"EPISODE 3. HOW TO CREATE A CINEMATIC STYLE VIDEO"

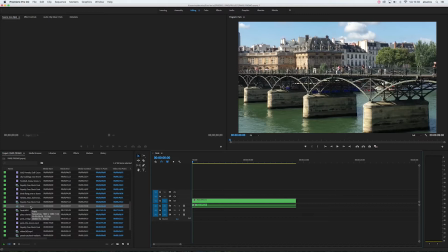(4:03)
On the contrary, if we wish to open a sequence with a different resolution to the one used in the shooting, open the sequence and choose the settings width you want to work with.
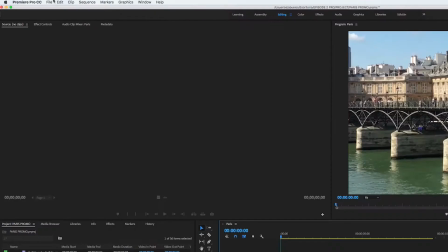(4:15)
In this case, we'll go to File, then New, and finally Sequence.
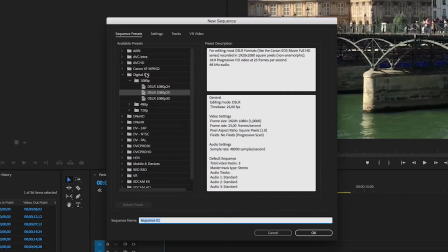(4:22)
Then choose the option DSLR 1080p25. High definition progressive video at 16:9 and 25 frames per second with the aspect ratio 1920 by 1080.
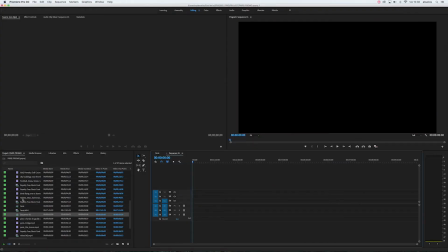(4:36)
Once you've reached this stage, as we've already learned using Filmora,
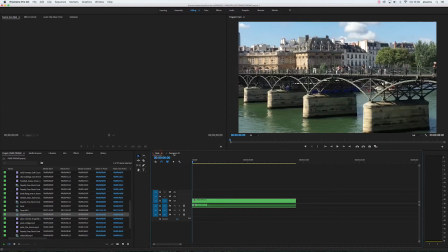(4:41)
the process will be similar in Premiere, except for adding a few more clips.
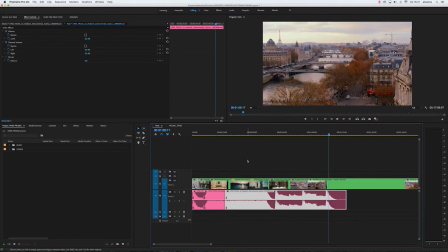(4:45)
I'm going to fast forward to the part where the video is edited,
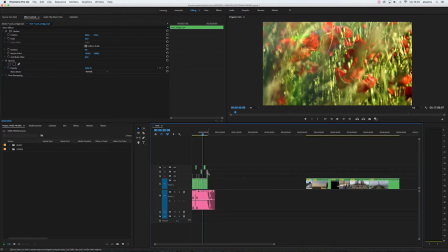(4:49)
to the main aspect that I want to focus in this episode: how to create a cinematic style video.
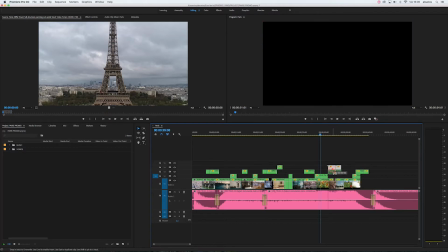(4:57)
All right, our editing is complete. Editing, Nonetheless, it's much more than placing one shot after the other. It's about generating an emotion, an impact to convey something visually that remains in the memories of the viewers, so that message sticks. This must be the goal of any editing, and these tips will help you to get there.
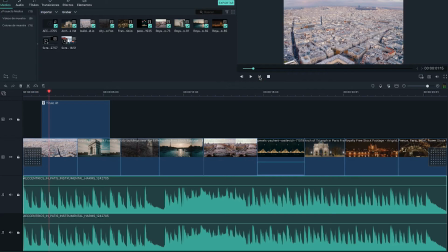(5:26)
The music we use at Filmora Editing is really simple, and it doesn't provoke any emotion.
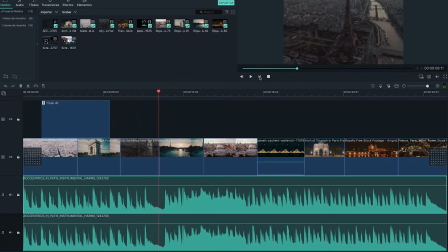(5:32)
It serves as background music, but nothing more. But in this case, we want music that creates an impact.
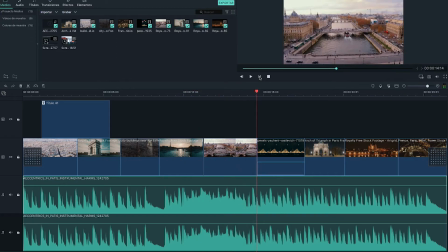(5:40)
So we'll use the music I found, and I think it's perfect for the images we shot.
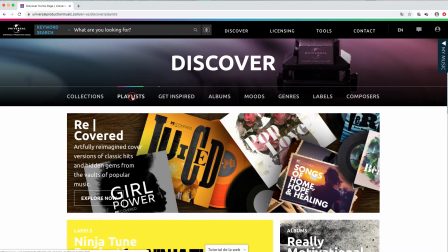(5:45)
When we look for music, we need to consider the type of song that aligns with the emotion.
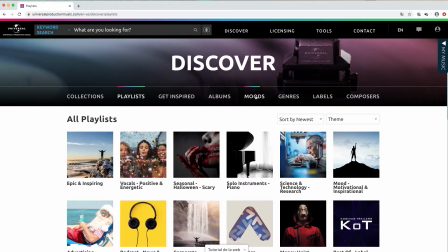(5:51)
It's also very important to analyze the song in its content.
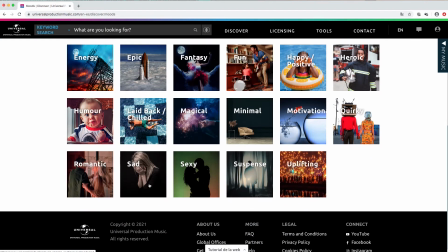(5:56)
We may like it in the beginning of the song, but not at the ending, or vice versa.
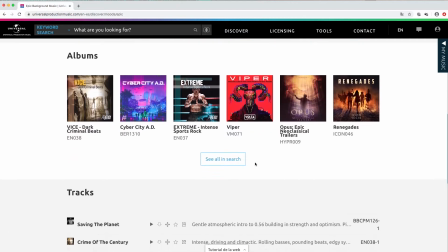(6:01)
Because of that, when choosing a song, you must always analyze its ups and its downs, the development, and the final climax.
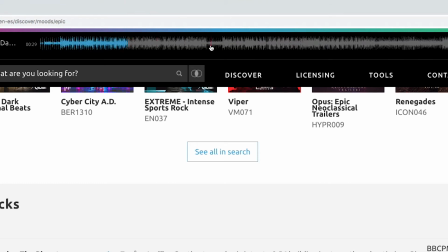(6:10)
If you can't get any song that fulfills your expectations, you can always combine different songs.
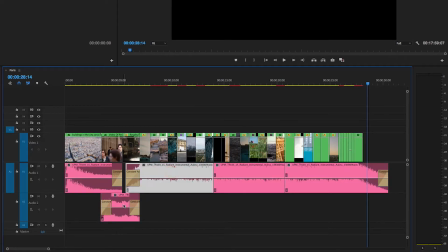(6:16)
For example, in this video, I have selected different portions of the song to adapt to the type of video which creates a more dramatical feel. Now we're going to adapt the new music selection to the editing and choose the most impactful clips at the beginning.
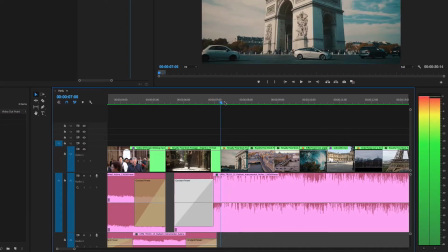(6:38)
Then we adjust the time of the video clips to go with the beat of the music.
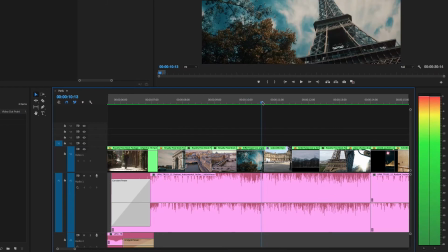(6:43)
This method allows the viewer to stay focused and watch to the end. Inserting movement to the image. It helps to generate attraction to the viewer visually. They will be drawn to the image on the screen, but not know that it's intentional.
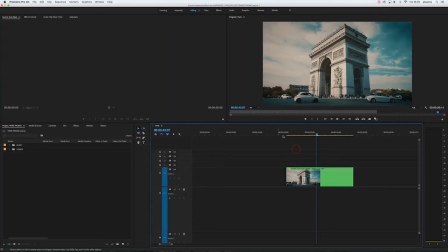(7:04)
It's basically an image that is slightly zoomed in. Take a look at this image.
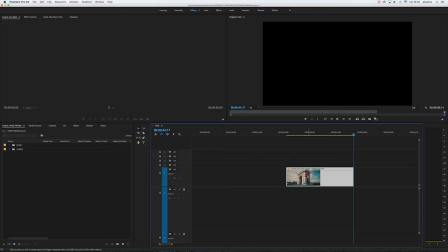(7:10)
We'll apply it on the tab effect control,
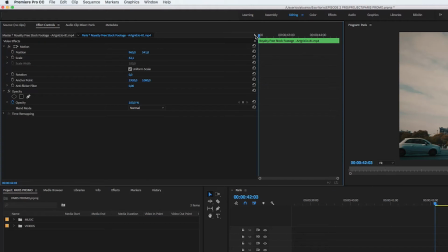(7:13)
click on the icon to add a keyframe in position as well as in the scale.
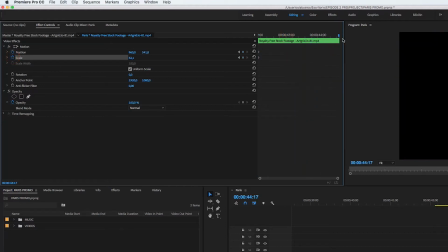(7:19)
We place the frame in the beginning of the clip. We keep the headline over the keyframe.
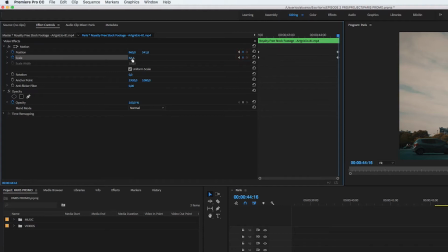(7:25)
Make sure the stopwatch icon is highlighted in blue.
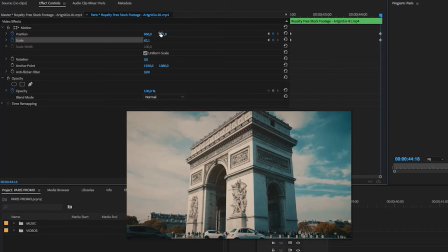(7:29)
Now, we adjust the shot in order to make the opening and ending size, as well as the location in the X and Y axles.
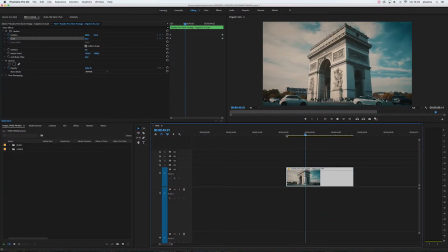(7:38)
You just have to click on any scale and move the cursor.
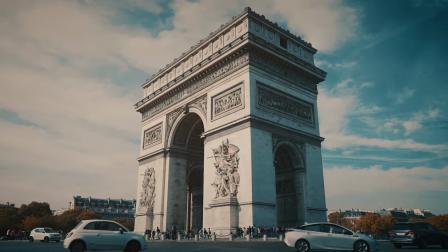(7:42)
This is how you see it. When someone is beginning to edit, it's very natural that the editor overuses transitions. My advice is, don't do it. Use them when there is a narrative justification.
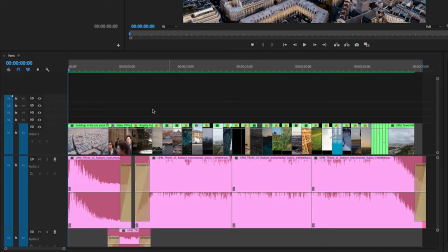(8:02)
Otherwise, it looks like an amateur video. In this video, we'll use transitions for this part of the music.